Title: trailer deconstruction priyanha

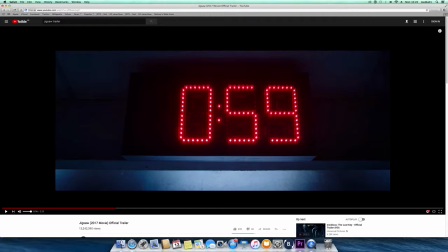[4:09]
This enhances the abandoned feeling.
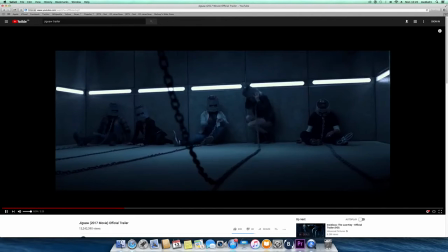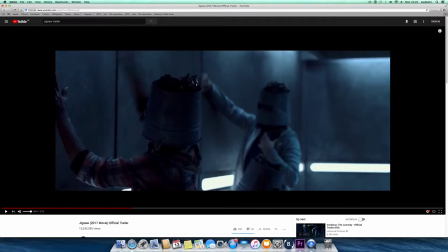[4:18]
The noise here again creates this confused, afraid feeling. It's like putting us in the actors' shoes and that they're trapped.
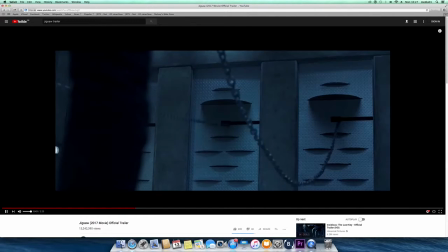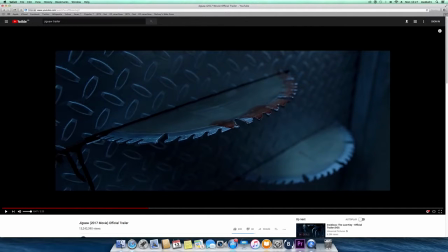[4:39]
The flicker effect causes a feeling that something is about to happen and that something's wrong, and that because it's really fast and rapid, it just gives us this uneasy feeling again that something's going to happen.
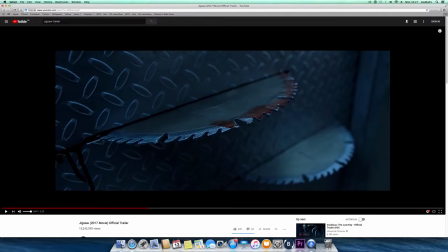[5:00]
And the noise, the sound, the background, it also focuses on certain objects like the chainsaw, which sounds very eerie and disturbing to listen to,
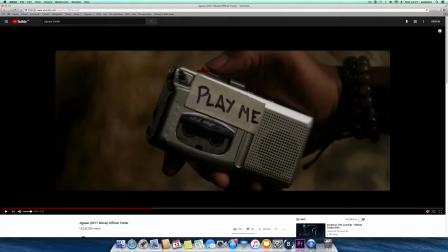[5:11]
and the button, which just was the person who clicked the button. There's an emphasis on this as well because it creates some tension and it focuses on just the click of the button, meaning something's very important on that tape.
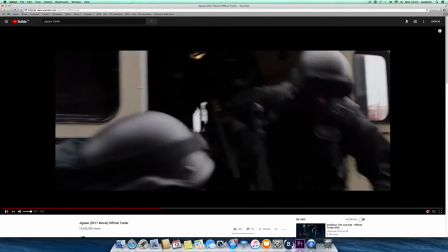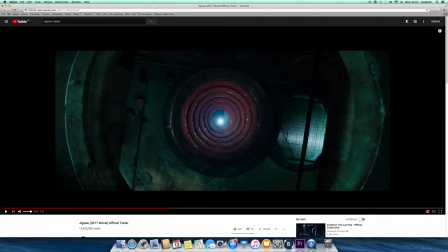[5:36]
The mise en scène is this trapped place where people are kidnapped, and it's just an isolated, abandoned place where no one would expect you to be there, and there are police officers, meaning they're trying to find these people who are kidnapped and that they're lost.
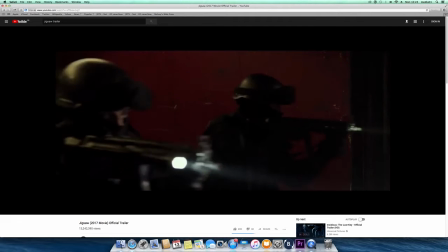[5:54] I'm chasing a dead man. Just running scared.
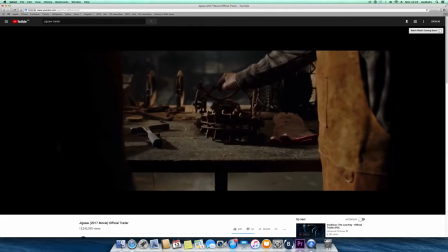[6:00] It's a copycat. He's brave.
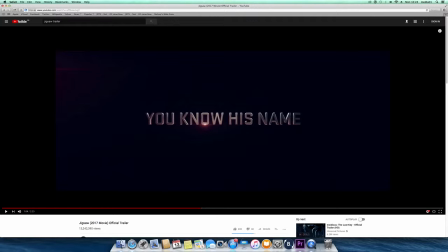[6:05]
And the writing here, the text saying you know his name, again to the audience makes us feel like we already know who the villain is, but we actually don't know, but it's trying to convince us that we do know.
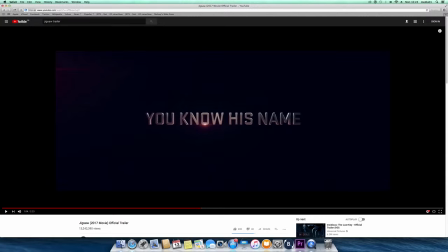[6:22]
And the effect of text just helps build more suspense, and like it says that you know his name but we don't.
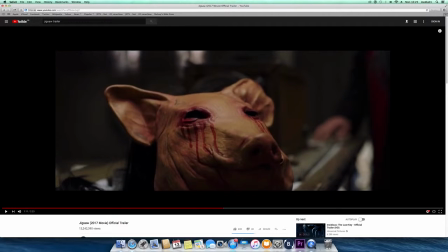[6:37] So afraid.
Camera angles focusing on this pig with bloody eyes just again creates this disturbed feeling and that something is wrong, and maybe the colour red also
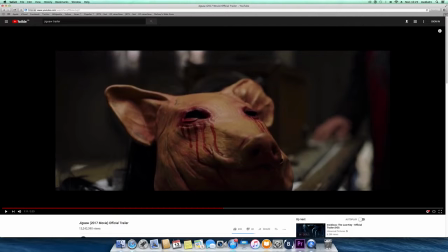[6:55]
signifies the importance of death, so that there's definitely going to be death somewhere in this movie.
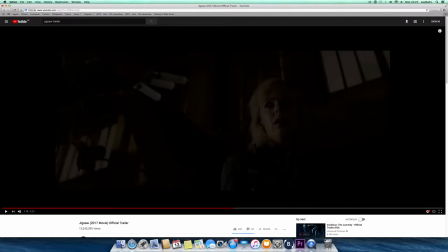[7:06]
Again, the focus on specific objects, like the sound of them, creates a questionable feeling, like what is actually happening.
You really know. Just running.
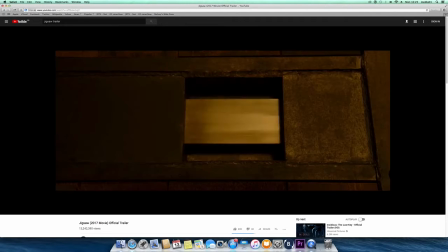[7:24] You know what happens if we don't follow the rules? The blood.
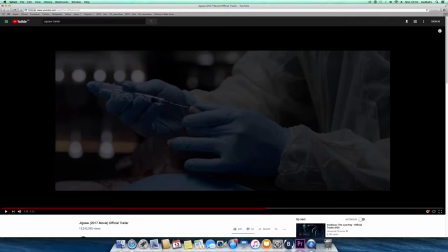[7:30]
Again, when there was silence there, that just created a weird, uneasy feeling because anything can just jump at you at that second, but you wouldn't know because it's unexpected.
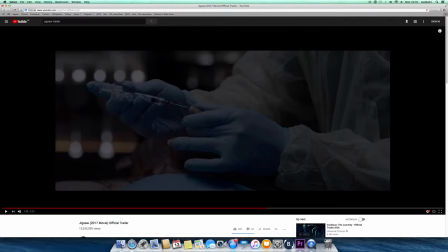[7:46]
And the editing is very effective with the fast-paced moves and then the slow motions, helping capture every moment of fear and that like each person's going through.
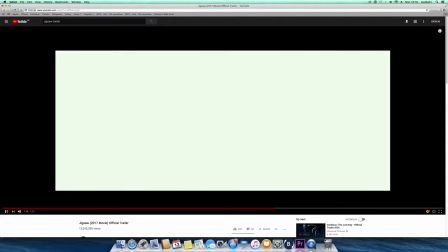[7:58] Fingernails of our victims, John Kramer's the jigsaw killer. That's impossible.
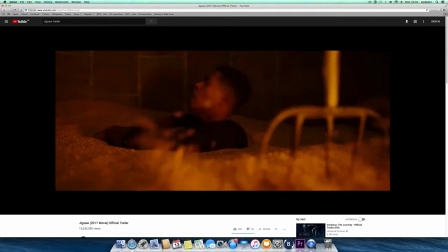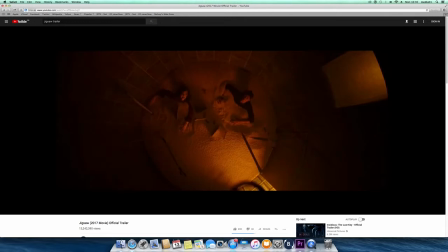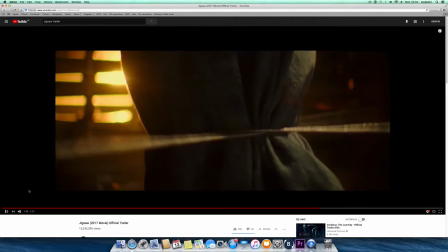[8:13] It was a game. Games can be won.